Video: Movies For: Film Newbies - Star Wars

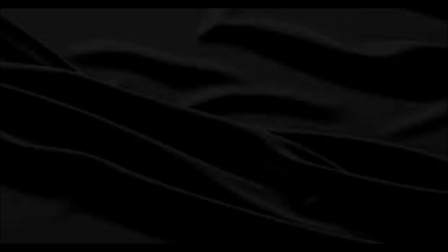(0:13)
Hey everybody, Caleb here with a new series, Movies for Film Newbies.
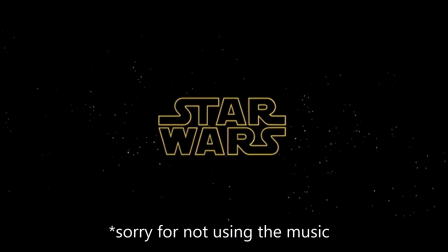(0:18)
The movie to start us off? The point of this series is to highlight movies that are considered classics that people may or may not have seen,
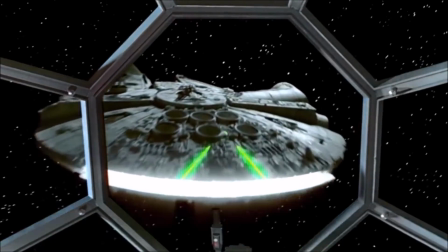(0:26)
and to explain why people should watch them in terms of their achievements for movie making. Now obviously with this choice, I know a lot of people have seen this movie.
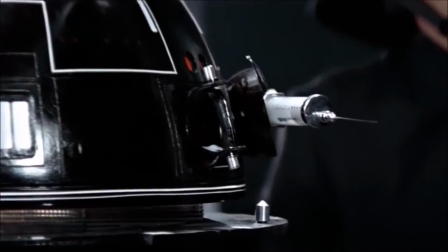(0:34)
It's one of the most recognized movies and franchises in cinema history. Star Wars is a worldwide phenomenon,
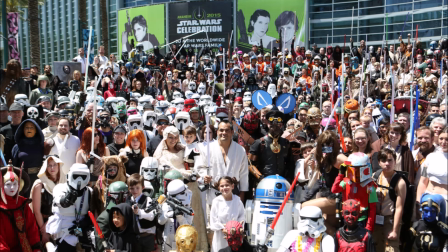(0:40)
and it's expanded to much more than George Lucas could have ever imagined back when he created this original film in 1977.
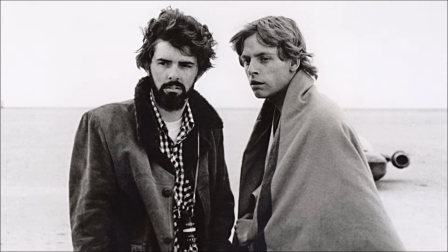(0:47)
This film and this franchise have impacted my life perhaps more than any series.
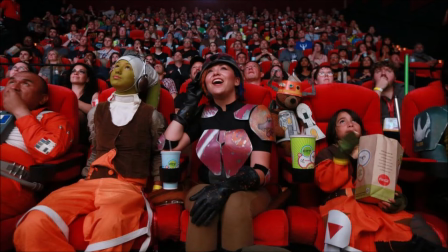(0:52)
So this review and future reviews about Star Wars films are something that I take to heart, and they mean a lot to me.
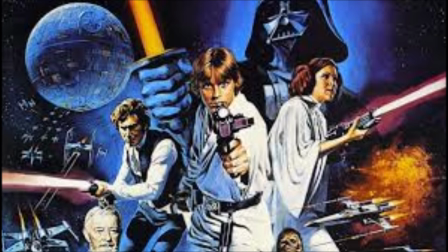(0:57)
This is a good place to note that when talking about this film, I'm gonna try and refrain from referring to material outside the scope of this single movie.
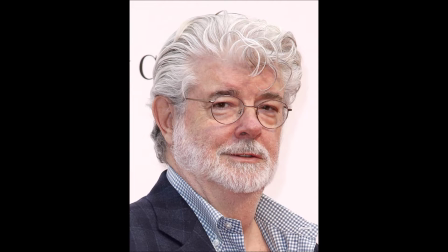(1:05)
Lucas had no idea what this series would become, and while he may have had a rough story in place for sequels, it has expanded much further than any of that.
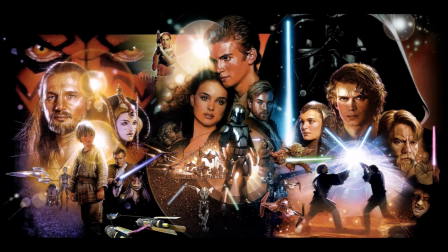(1:13)
The other movies, the TV shows, the books, the comics, they all have added so much to the lore and the atmosphere of Star Wars.
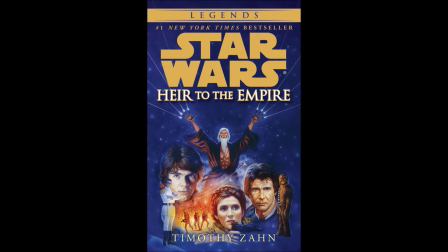(1:20)
But that material does not make this movie good. This movie is great on its own, and the extra material only makes this original movie better.
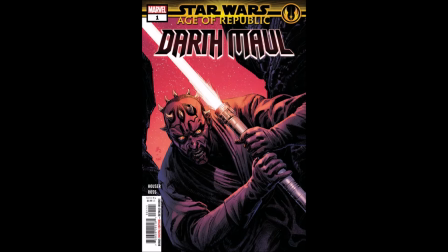(1:28)
That's what I hope to expound upon in this video. This is a story where the plot is pretty surface level, and it's one of the oldest stories in the book.
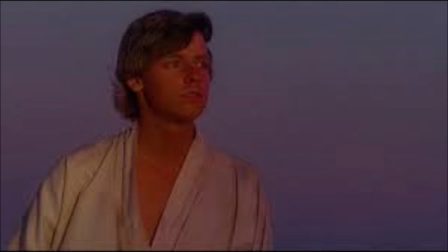(1:34)
It's the hero's journey. A young man comes from a poor existence, gets taken up by some old mentor,
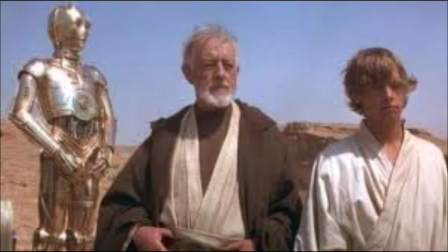(1:40)
upon a magnificent journey, learns the training needed to transform from a peasant into a soldier. By the end, he becomes the hero that everyone needed. It's always a very successful formula because it's a story that is incredibly comforting to people, because there's no need for explanations.
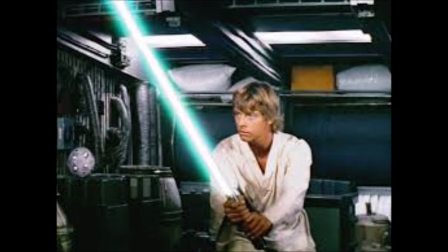(1:54)
We understand who Luke is from the beginning, how he changes from the farmer boy to the hero who fights the Empire. We can grasp that entire concept without much being explained to us.
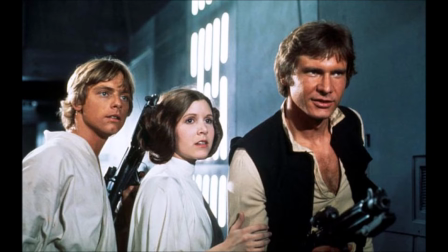(2:04)
The real magic of this movie is in the unique setting the story takes place in, and the use of Eastern philosophy to keep a Western audience interested.
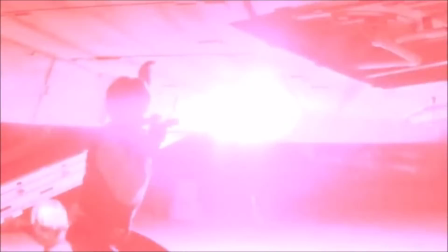(2:12)
The setting of Star Wars is arguably the best part of this movie, because it takes places, figures, languages,
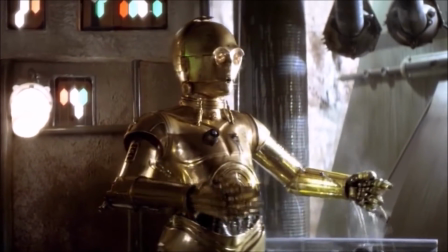(2:18)
and ideas that are so incredibly foreign and just plunges you into its depths, letting you figure out what everything means.
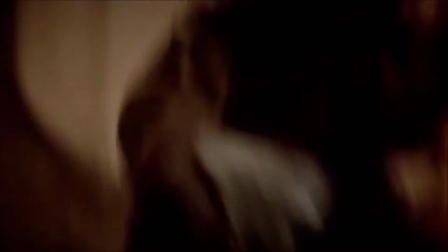(2:24)
You can understand when something is a foreign language without any subtitles, and you can loosely tell what everything is based on context clues.
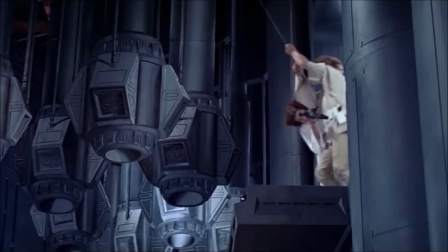(2:31)
This movie does a great job of showing the scenery instead of explaining it, which is usually the basis of a good movie.
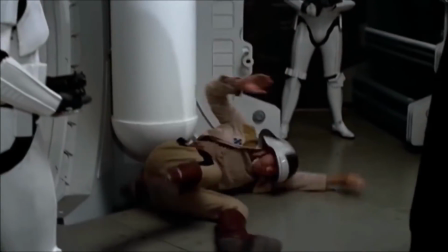(2:36)
A good movie shows you the story. It doesn't use exposition to just tell you what things happen.
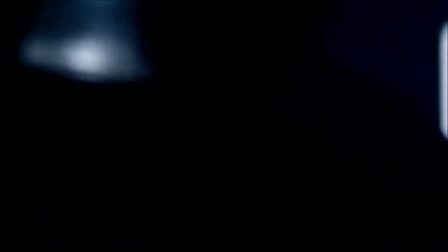(2:42)
The costumes do a great job of showing the audience who is on what side, with the Empire appearing as darker enemies,
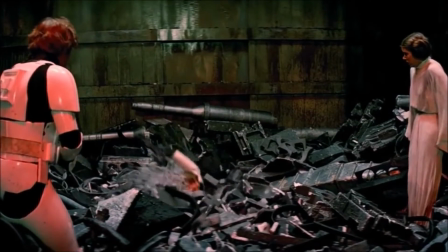(2:48)
Vader representing a dark samurai with his armor, and the stormtroopers in their clean white armor show that they are superior,
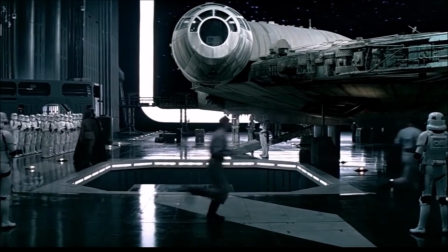(2:56)
at least in their minds, to the rest of the people around them.
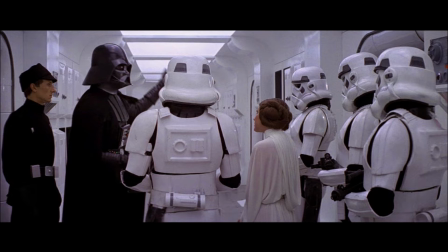(3:00)
All this shows them to be the bad side, with references to World War II, names, and images.
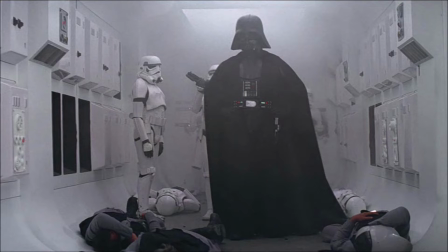(3:06)
The good guys have a cleaner image in terms of reputation, and usually a more simplistic one.
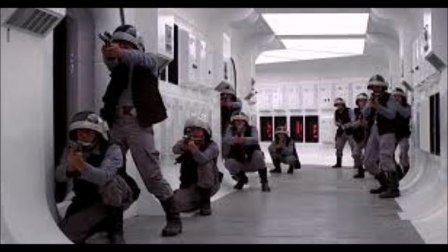(3:12)
It invokes the idea that they are rebels, the scrappy underdogs who are struggling to maintain their identity apart from the all-consuming Empire.
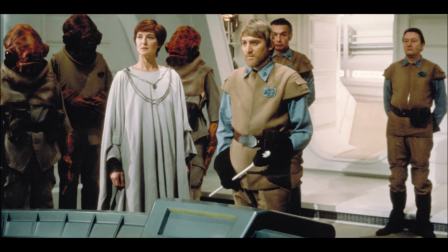(3:20)
These are the two largest entities within this movie, but it is all of the little details in the background scenery and characters that make this world come to life.
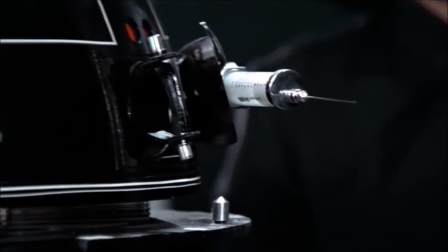(3:28)
The best place that captures all of this is in the Mos Eisley Cantina. This scene is so eclectic in terms of its characters as well as its scenery.
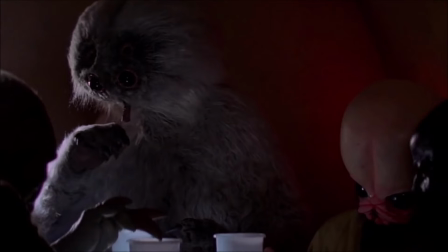(3:36)
There are so many different things going on in this scene, and all just flows within the scene smoothly.
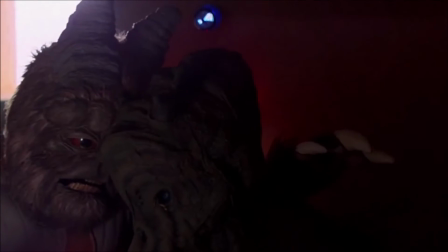(3:41)
Nothing seems out of place.
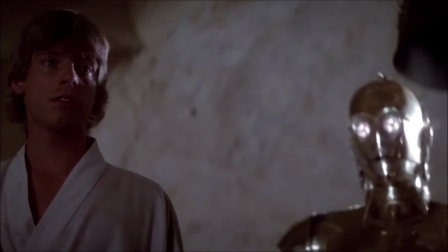(3:42)
Foreign, yes, because it's not like anything we've ever seen before, but it all makes sense in terms of this crazy world into which we've been dropped.
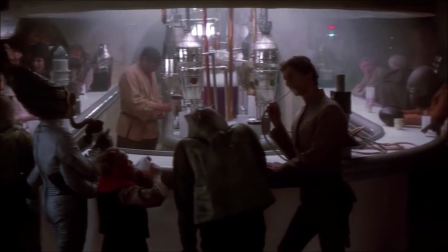(3:50)
This is also the feel from the now iconic Millennium Falcon. The interior of the ship feels worn.
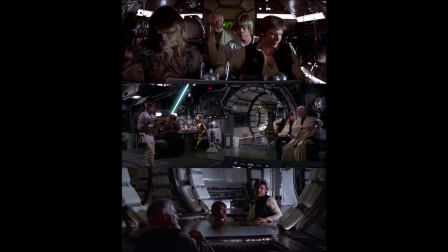(3:56)
It feels like someone's lived there, which is exactly how it should feel, because Han Solo and Chewie essentially do live in this ship.
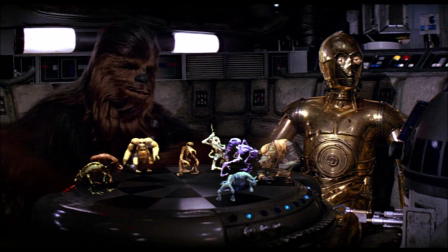(4:03)
You don't necessarily know how a spaceship is supposed to look, but you can tell when something looks worn and used.